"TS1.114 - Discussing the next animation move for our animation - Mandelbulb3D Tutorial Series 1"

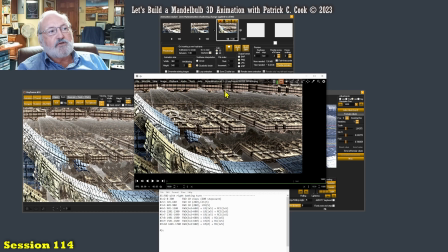8:17 I could do a nice straight level flight. If I did, I would eventually wind up crashing into right about where my mouse is. I don't know how far away that is. With the Mandelbulb 3D, you do not have any
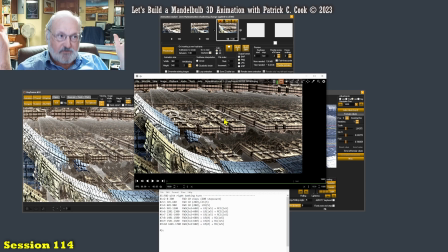8:34 measurements as to the distances within your Mandelbulb scene. All right, so if I went straight, I'd crash into that. All right, now what could I do? I could go straight and start flying up, okay,
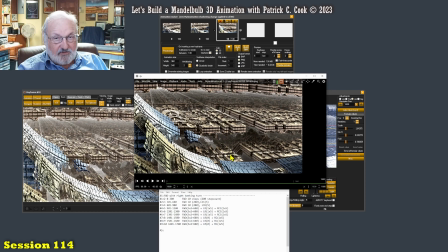8:52 or I could fly forward and I could start diving down, which kind of makes sense because right about here, I can actually kind of, here,
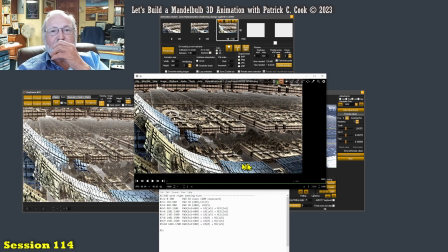9:08 my fist is this material here. So I could do something like this. I could dive down like that. That would be pretty cool. And one of the principles that that I go by
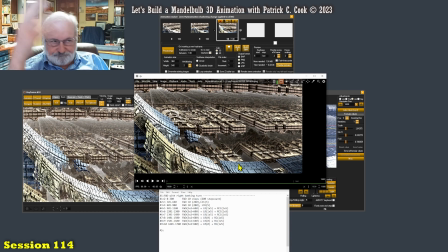9:23 when I'm developing Mandelbulb 3D animations in this case, I like to keep the foreground. I like to keep the foreground in view. All right,
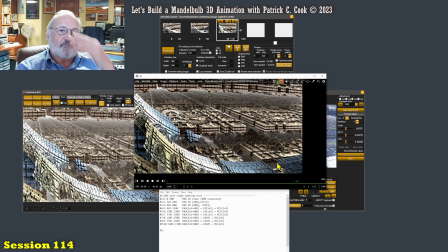9:40 and this is all foreground right here, because the foreground tends to give the viewer some grounding. It gives them a visual reference point. All right, just flying off into space. I mean, you can imagine that you're in a spaceship and you're flying in space.
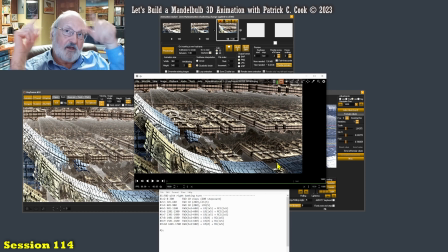10:03 you don't have reference points. You have a star over there somewhere, but it's a little white dot. Or maybe you have the moon, you know, and you can continue to orient yourself to fly towards the moon.
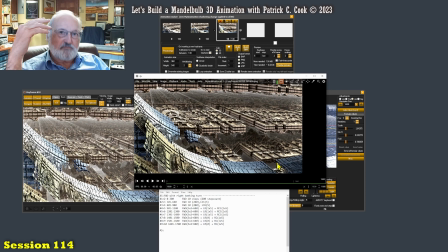10:17 But the whole idea is in space flight, you don't have visual reference points. And I would imagine it's not something that too many people worry about.
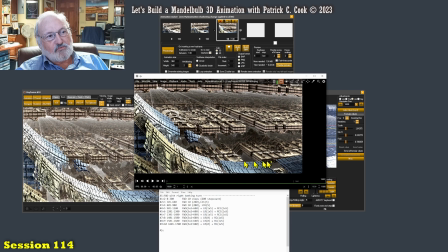10:29 But what I like to do is to keep a visual reference point or a grounding or something that the viewer can say, okay, I know where that is. I know where that is. It's passing by. I have a sense for motion. Okay, that sort of thing.
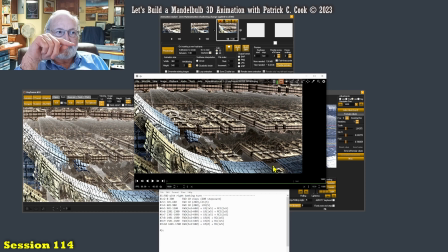10:50 All right. So what I want to do next here is I want to do a move that is interesting, that ideally retains some of the
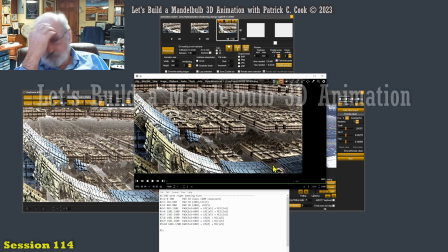11:05 foreground, the reference points, and that doesn't crash into anything, okay?
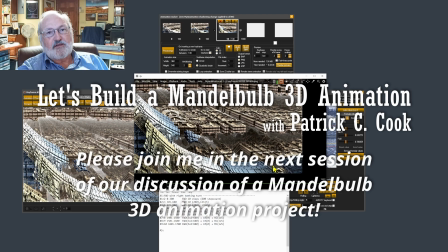11:12 All right, so let's pick this up in the next session. I'll see you there, and we'll animate. See you there.